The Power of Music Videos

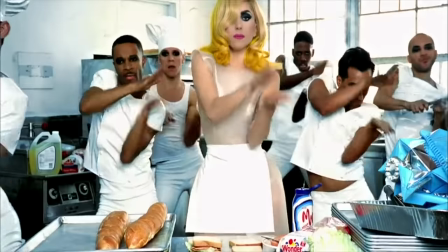497s
A lot of videos combine multiple things like narrative and performance Lady Gaga was having crazy Performance narrative videos Alicia Keys had the same guy in multiple videos It was like an overarching story in multiple music videos Which I love the weekend has a lot of overarching characters and themes through his music videos
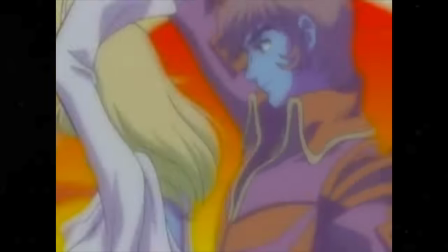513s
for multiple albums Daft Punk was telling these stories through animation. I think a bad music video is when they literally take the lyrics and the visuals are Word-for-word what the lyrics are saying as they're saying it I got a girl on my right and a girl on my left and a girl at the top and a girl over there Like alright, I could have just imagined this in my head I think a good music video leaves a little bit of something up to interpretation in other words the The experimental or concept video or the what did I just watch video? Most of these videos are also telling a story in some way shape or form.
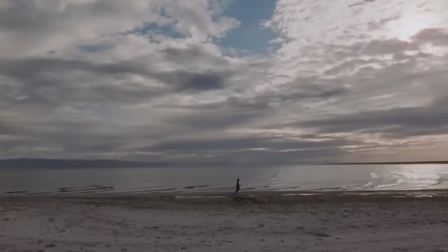550s
They're just doing in a way less obvious way It's basically the a24 of the music world.
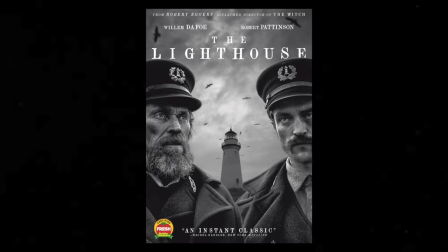556s
It's like at the end of the lighthouse You saw it and you were like, oh, I get it.
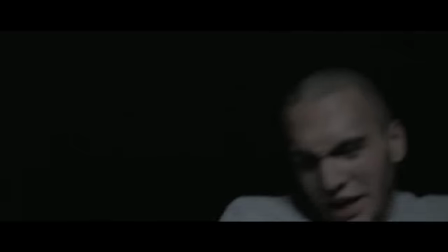558s
You didn't actually get it You just didn't want to seem stupid the world of the song doesn't have to really make sense in these things happen for reasons You don't understand and aren't explained when it's just a little offbeat and something's weird But it's not so overwhelming everything starts getting really funny and
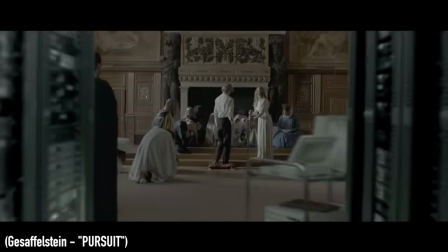573s
not ha ha funny A lot of these use metaphors or striking imagery to get their point across I love when everybody can walk away with a different idea
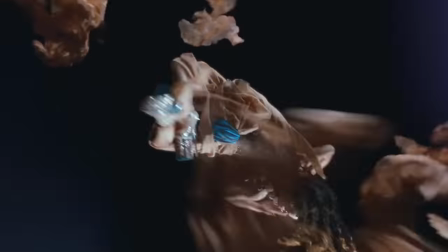580s
of what they just watch whether they hated it or loved it Fk twigs has some incredible concepts and just crazy visual the imagery that just
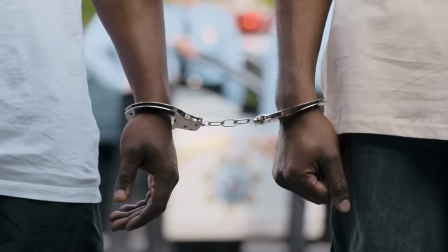587s
hits you an element where every single frame looks like a Dang work of art.
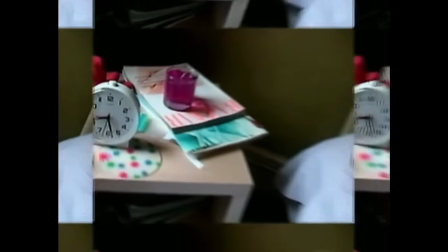591s
I think one of the best ones is the Chemical Brothers Let forever be the amount of planning this must have took is just my blowing I don't even know how they made this and then I found out it was the director of eternal sunshine, and I was like okay That makes sense. This is probably my favorite one It just pushes any boundaries love coming to the end of something and being like what did I what was that?
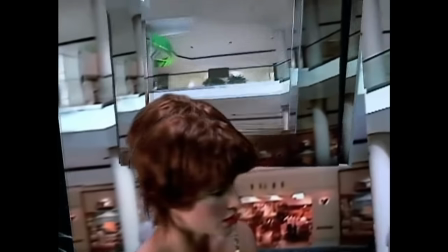607s
But later I'm thinking about it those images are just stuck in my head because I've never seen them before a lot of indie Songs do this a lot of things that don't really need the commercial push of a regular music video It doesn't work for every artist is gonna be harder to sell if you're a huge pop star But there's some that still make this happen, and it pays off big time You watch one of these videos and the YouTube comments are probably like 0% girls 0% guns 0% cursing 100% talent And you're like oh, so this video is gonna be boring Nah, I'm just kidding But all jokes have some truth to them
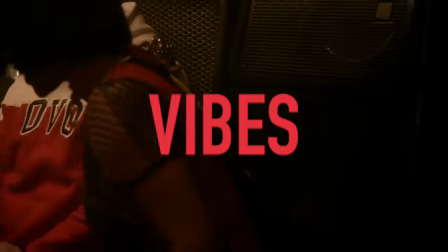643s
Not that one no last one is vibes Basically just showing everybody having a good time man loving every minute
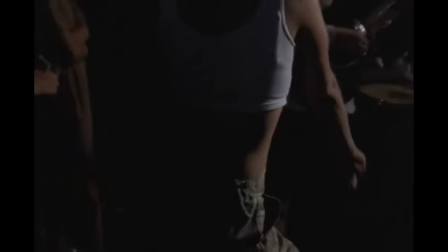649s
of it get you combines vibes and performance by showing the Performer and then cutting away to the crowd and how they're feeling
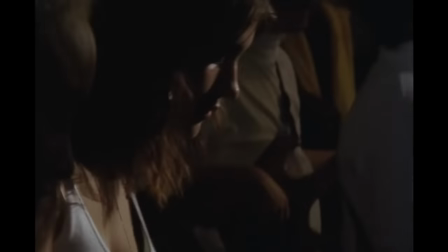655s
it I feel like if I made music videos which is something I want to do eventually this is one I would kill dude I know how to cultivate a vibe alright,
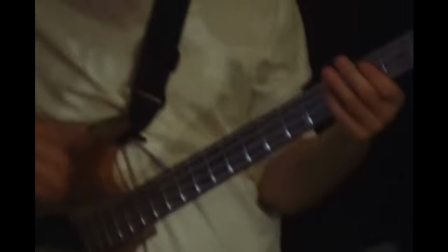661s
and I feel like I know how to make the viewer feel the same way So yeah, I just wanted to make a video talking about music video These are my two favorite things put in one man film and music in one thing Who made this? What about you? What are some of your favorite music videos or do you not like them at all? Let me know in the comments down below. There's a kajillion videos out there So I couldn't say every single one of them, but I already know somebody's commenting like I can't believe you missed the crazy frog video That video changed my life.
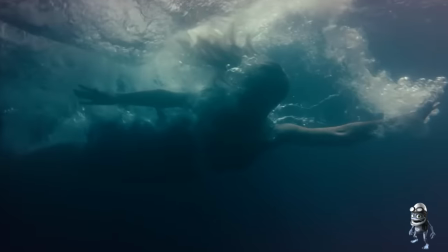686s
We'll check again because he's in the first two seconds of this video. I don't miss
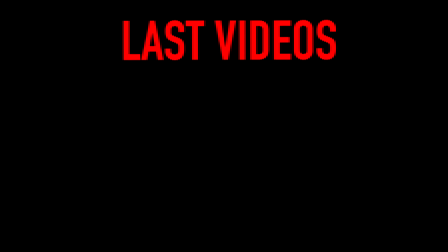Things are just a little funny and not haha funny